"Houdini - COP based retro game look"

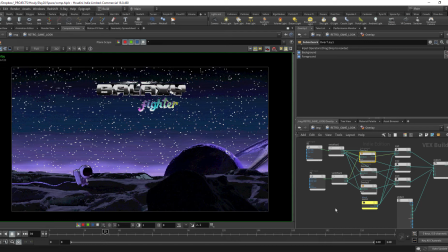[7:51]
you get the math and you just recreating that in COPS this is a cop filter
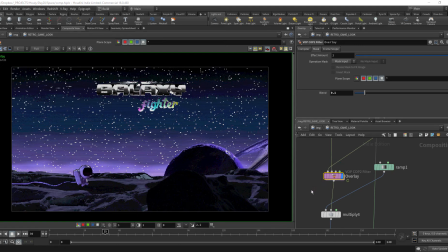[7:57]
not the generator yeah but there you go you have the color stripes running up and then I have let's see yeah this is some kind of
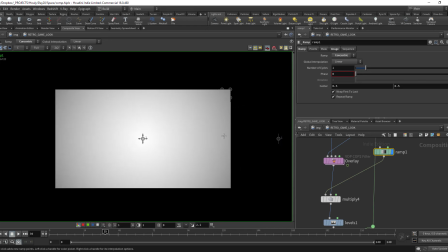[8:09]
vignetting in fact it's just to mimic old like TVs where you get like the darkening areas on the on the side here so we can again multiply that and you can just change the
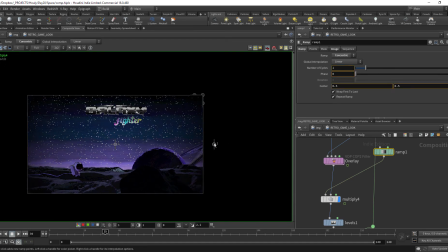[8:26]
ramp if you want more or less of that effect like this and after I
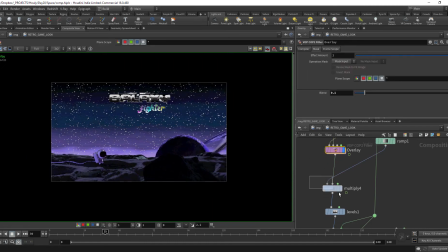[8:32]
multiply I find that it starts becoming too dark so I just create a new levels to
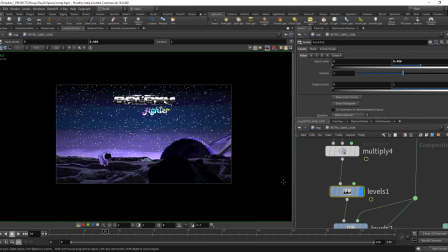[8:38]
like pop that up again and now it's like up until here is something that I like to for all the like this kind of retro game looks now this one is specific for this scene,
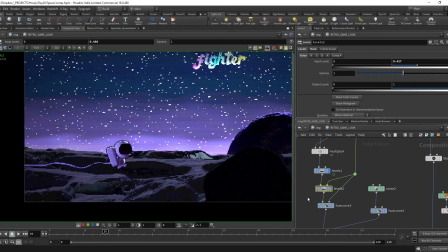[8:54]
whether you wanted to pop the character more from the background, so I just use it like the character mask I had in here, to do some level correction, to make that little bit brighter,
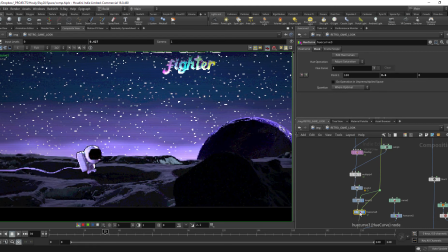[9:08]
and finally a hue node to take the saturation down a bit,
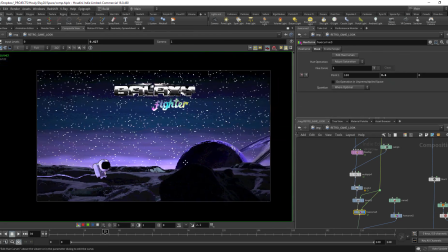[9:14]
and there you go, it's popping much more from the background.
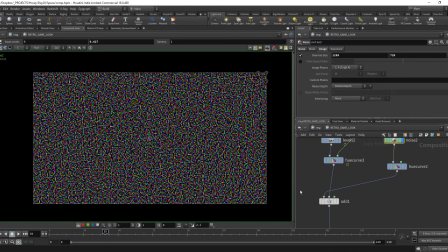[9:19]
now I haven't yet another noise on top of everything so there you go I don't know if you can see
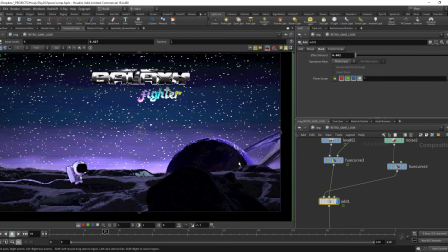[9:27]
that very subtle now the next thing is I want to
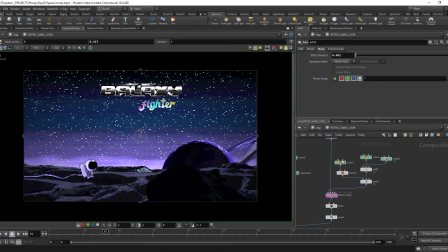[9:34]
create like the distortion effects so for that I create yeah
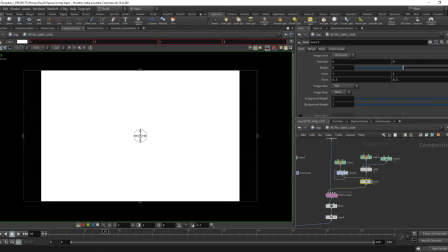[9:42]
some colors here and this is creating a cop filter to distort like to get these like distortions on the side of your TV.
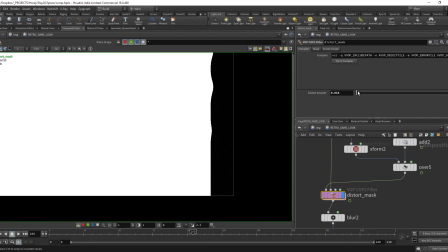[9:59]
Again it's subtle you can see the distortion amount here right
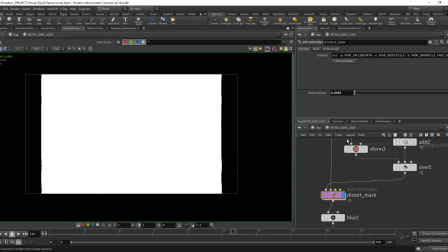[10:06]
so very subtle just a little bit of distortion and with this X form here you can control
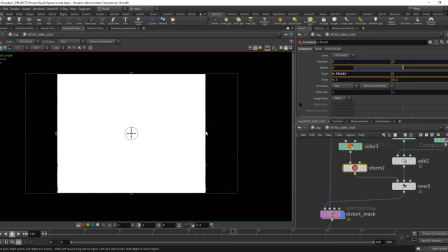[10:13]
if you have for example 4 by 3 ratio so like really mimic old TVs
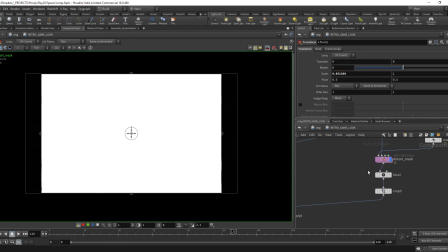[10:20]
and yeah for and just like a blur after everything just
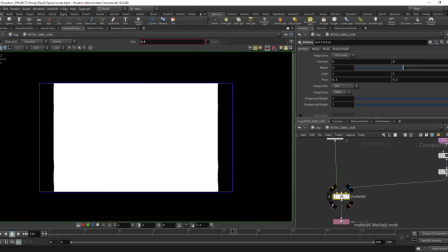[10:27]
to give it a little bit more of an old feel and we multiply that with our other
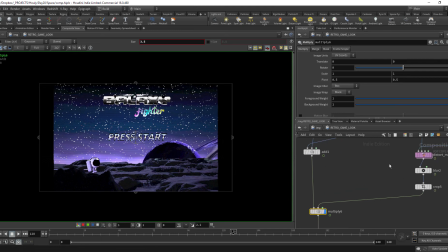[10:34]
nodes and there you go again if you want to go for like a very old game where you have the square proportions yeah so that is basically how I created this in it's very cool to
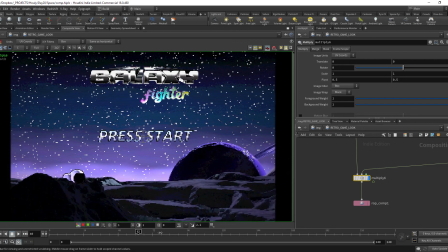[10:53]
be honest I have tested those on some other on
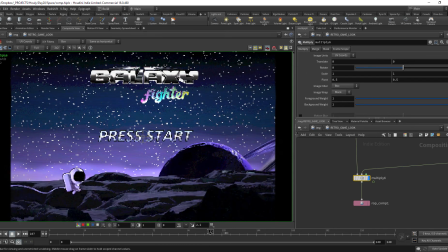[11:00]
some other renders and you can get quite really nice
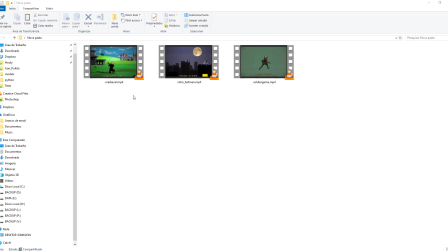[11:06]
looking results so here are some more examples this one you can see
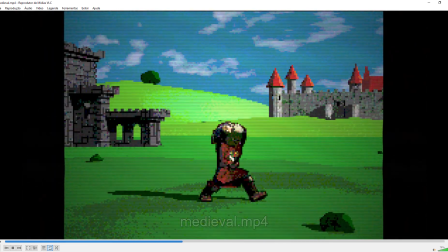[11:12]
the before like the animation and
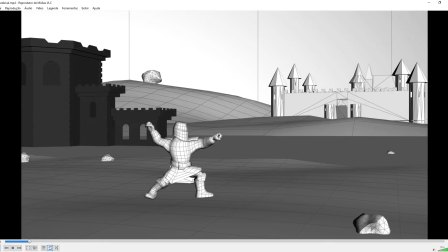[11:23]
the final result so you can see the animation is very smooth and I also have created tools to like get an animation that is very
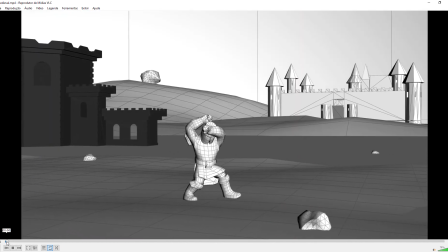[11:31]
smooth and fluid and make that into a more like steppid animation with easy controls for this kind of old game look.
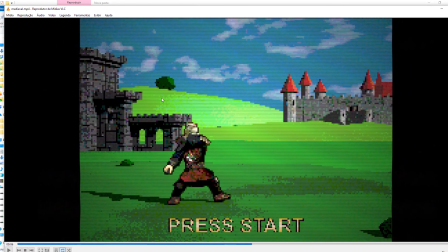[11:44]
Yeah so just throwing some cool 8-bit music on top of that and you're ready.
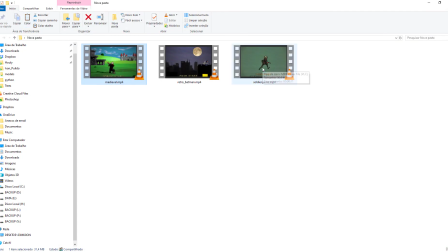[11:50]
I have this other one which